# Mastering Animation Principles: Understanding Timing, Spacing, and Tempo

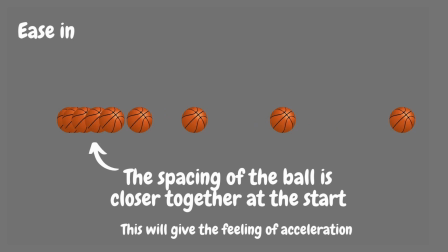And another kind of principle of spacing is the ease in, ease out, or slow in, or slow out, whatever you want to call it. That is actually one of the 12 principles of animation, ease in and ease out. But actually I like to think of it just as another variation on spacing, because the spacing is what allows you to achieve your ease in and ease out, where you're actually placing the position of your object in each one of your keyframes.
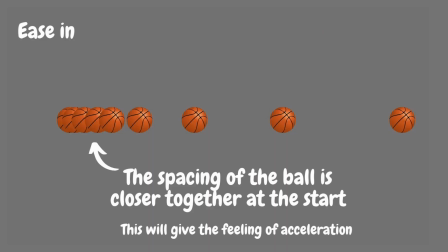So here we have an ease in, which gives us the feeling of acceleration. So you can see the placement of the ball on each one of these frames at the beginning is really close together, which is going to give you that acceleration feeling. So it's going to start slowly and then pick up speed as it moves across the screen.
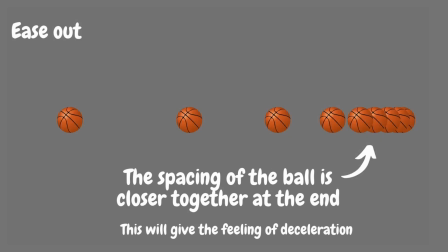And then we have the ease out, which is kind of the opposite of that. You can see the spacing on the first couple frames, the ball is really far apart. And then as it comes to a stop, that spacing is closer and closer together, giving you the feeling of deceleration. So now I want to take a little bit deeper of a look at spacing and timing for your animation inside this example scene that I've created in Blender here.
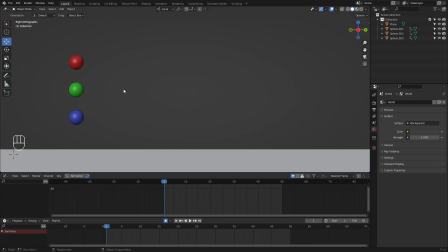So what we have are these three objects. They're moving across the screen from screen left to screen right. And I can go ahead and play it here. And you can see the variation or the speed changes between each one of these objects.
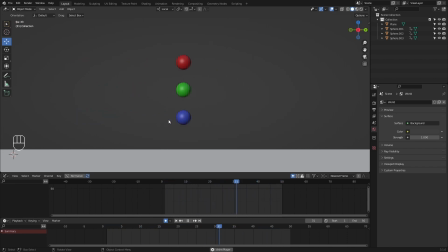Now, all of these objects have the exact same timing. They're all stopping at the exact same frame, and they're all starting at the exact same frame. So if I go ahead and pause it here, if I select any one of these balls, you can see it's going to start at frame 1, and it's going to move across the screen and get to the end of its movement at frame 30.
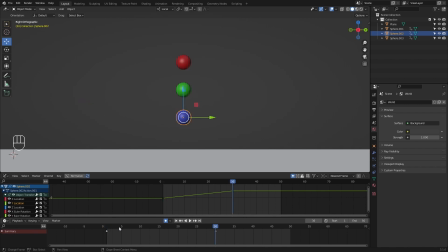So we kind of have our timing established for all three of these objects. You can see all of them have the exact same timing. It's the spacing that we've changed in order to get a completely different feeling for these animations. So if I go ahead again and play it here, for the ball at the bottom, we have the even spacing.
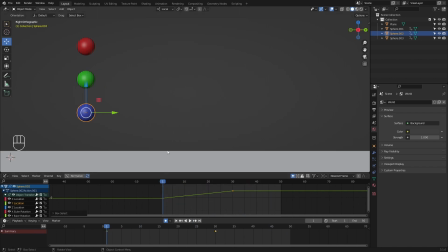And if I look at the graph, you can see I have a perfect linear curve, and this is going to give us perfect even spacing.
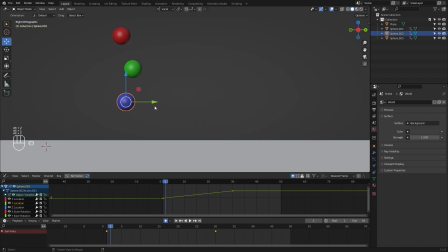So you can see as I scrub forward in my animation, the ball's movement is increasing at the exact same amount for each frame. You can see it's perfectly even moving across the screen, and that is going to give us that kind of robotic type of feeling.
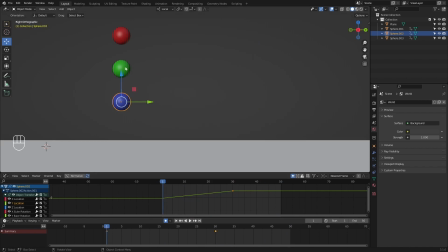You can see it doesn't feel quite natural. Now, if I take a look at the object in the middle, this actually has the ease out. So the placement at the end of this animation, the spacing is going to get tighter and tighter, giving us that deceleration.
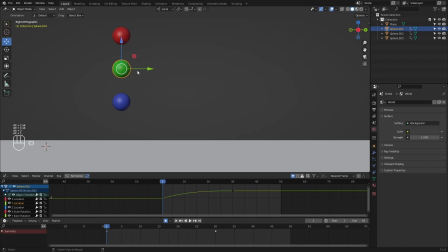But if I go ahead and frame forward a couple frames, you can see just how much this object is moving over the first frame. So you can see it pops forward a lot and continues that pretty large spacing through all of this. And then as we get toward the end of the animation, you can see that spacing is getting closer and closer together.
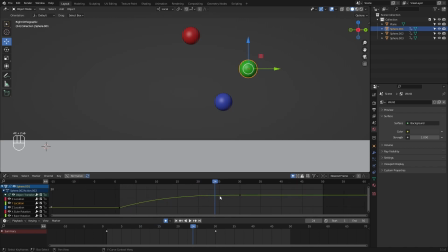You can see the curve that we have here in the graph editor allowing us to achieve that. And you can see as we scrub forward these last couple frames, the ball is hardly moving.
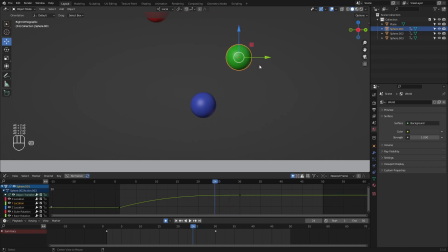It's just moving just a couple pixels here over the last 3 or 4 frames. And again, this gives us that feeling of deceleration.
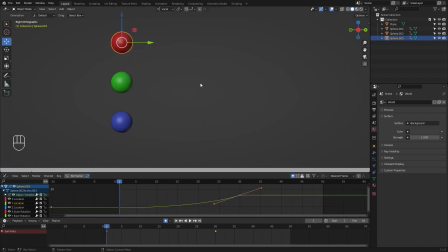And then up here at the top, we have kind of the opposite of that.
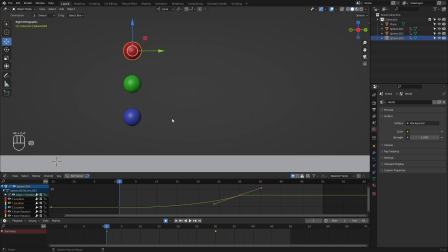So this ball is slowly accelerating.
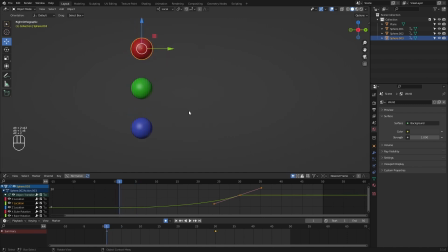So you can see the spacing on this one, the ball is hardly moving over the first 3 or 4 frames. You can see if I scrub forward, you can see just how far behind it's lagging from the other two objects until finally
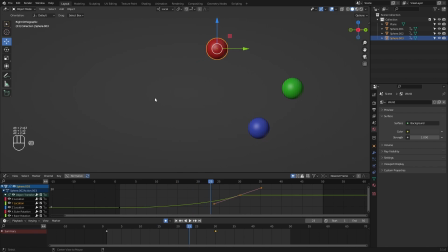probably around frame like 20 or so, it actually starts to pick up speed as that spacing starts to get further and further apart,
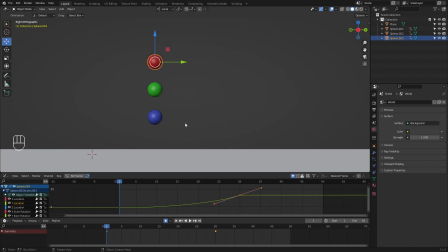giving us that nice feeling of acceleration on this object. So again, this is just a very basic example of timing and spacing, something you've probably seen quite a bit in the past, but it's always good to kind of get a quick refresher on that. So in this next example, we have 2 different types of ball bounce animations. If you are new to animation and you haven't animated a ball bounce, I highly recommend going through that process because it's one of the best ways to understand timing and spacing and allowing you to use that principle in order to achieve a completely different feeling of weight for 2 different objects.
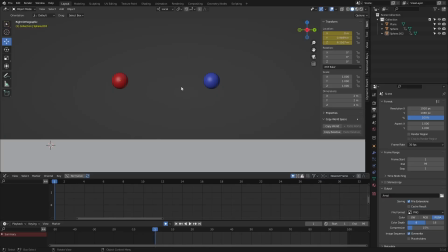So I have these 2 objects here, and what I've done is for the ball on the right, I've created more of a basketball type of bounce for this object. There's quite a few more bounces and the timing is going to be different than the ball on the left.
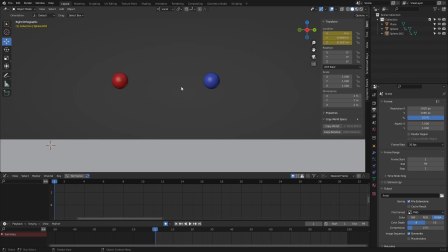So the ball on the left is something a bit more closer to a heavier ball object like a bowling ball. So you'll see that the timing and the spacing and the amount of bounces varies quite a bit. And that is what allows us to achieve a completely different feeling of weight to these objects. Now, one important thing that I wanted to make sure that I did for this example, and if you're animating your own ball bounce, I highly recommend you do this as well. If you're trying to experiment with creating different types of weight for your bounces, is making sure your ball objects are the exact same size. It can be easy to go in here and actually increase the size of the heavier object because right away you'll kind of feel like if this object is so much larger than the other object, your brain is automatically going to think it's probably quite a bit heavier. But it's good to kind of constrain yourself into utilizing the exact same object, but changing up the weight to make them feel different. So you're relying on the animation, not the actual look of the object itself. So let's go ahead and just play this.
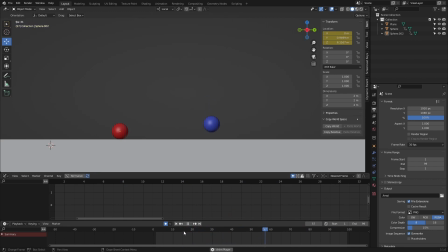And you can see, again, these are very simple ball bounces. They're not even moving across the screen, but you can see the variation in the feeling of weight for these. Obviously, the ball on the right, the kind of more basketball type of bounce, is going to have a lot more bounces to it, and it's going to take longer for that energy to die off.
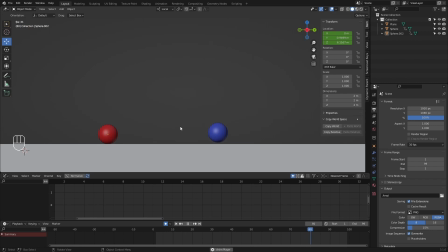And that's another important aspect, is making sure you're getting believable weight in your animation, is that obviously you have to rely on the timing and spacing, but then you need to think about the object itself. If this object on the left is supposed to be a bowling ball, it's not going to bounce nearly as many times,
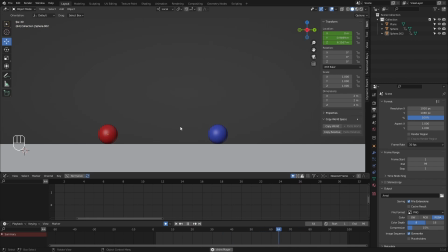and the bounces directly after it drops, that bounce is going to be pretty low in height because it is quite heavier. So again, that energy is going to die off a lot faster, which also will contribute to the feeling of weight in your animation. So you not only have to think about, the variation in the timing and the spacing to achieve that weight,
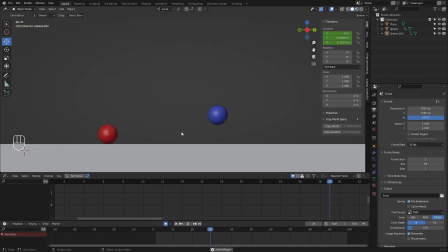you have to think about that object itself and how that's actually going to affect the energy through the bounces.
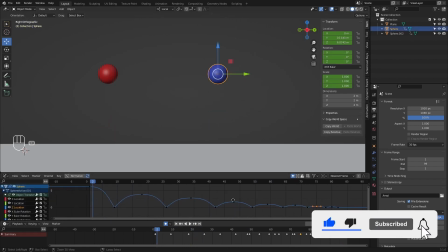And I can go ahead and select the ball on the right here, and you can see the graph for the up and down curve of this animation.
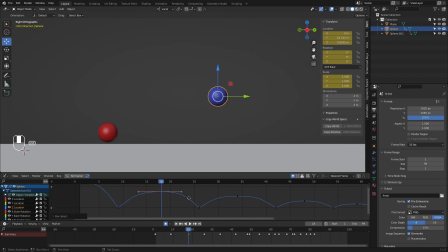And you can see the spacing that we're getting. We have this wide curve at the top of the arc, which is giving us that slow drop. So you can see the spacing is closer and closer together at the top of the arc, at the top of the bounces. And you can see the ball is slowly moving, slowly starts to drop.
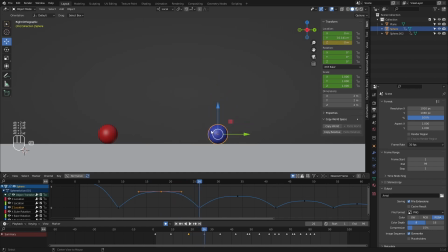And then as it continues to drop, that spacing is going to get further and further apart until we have this giant jump in spacing here, and then another jump in spacing as soon as it hits, because it's going to bounce right back up after it hits the ground.
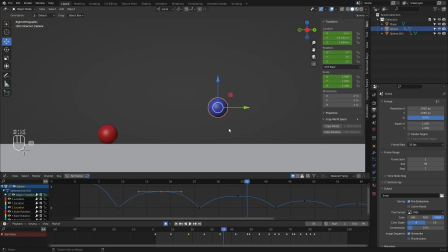And then as it hits the top of the arc, again, that spacing is going to get closer and closer together, and then slowly get further apart as it starts to drop back to the ground. And we have something very similar to that in the ball on the left, but you can see the amount of bounces that we have is quite different from the ball on the left.
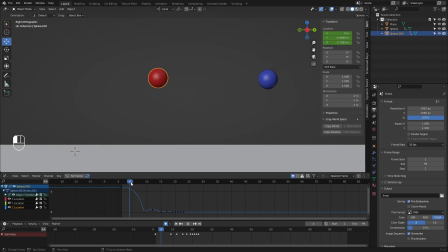You can see we only have a couple bounces in here, and then the height of the bounces kind of immediately dies off for that heavier object there. So again, all of these principles are all working together to allow you to achieve a certain look in your animation. So now that we've kind of looked at timing and spacing at its kind of basic level, I want to take a look at a few animation examples here to look at timing and spacing that will allow you to create kind of more contrast and appeal in your animation, and start thinking about tempo and varying up the timing to create just a much more appealing animation. Again, timing and spacing is one of the most important principles to start to figure out as early on in your animation as you can.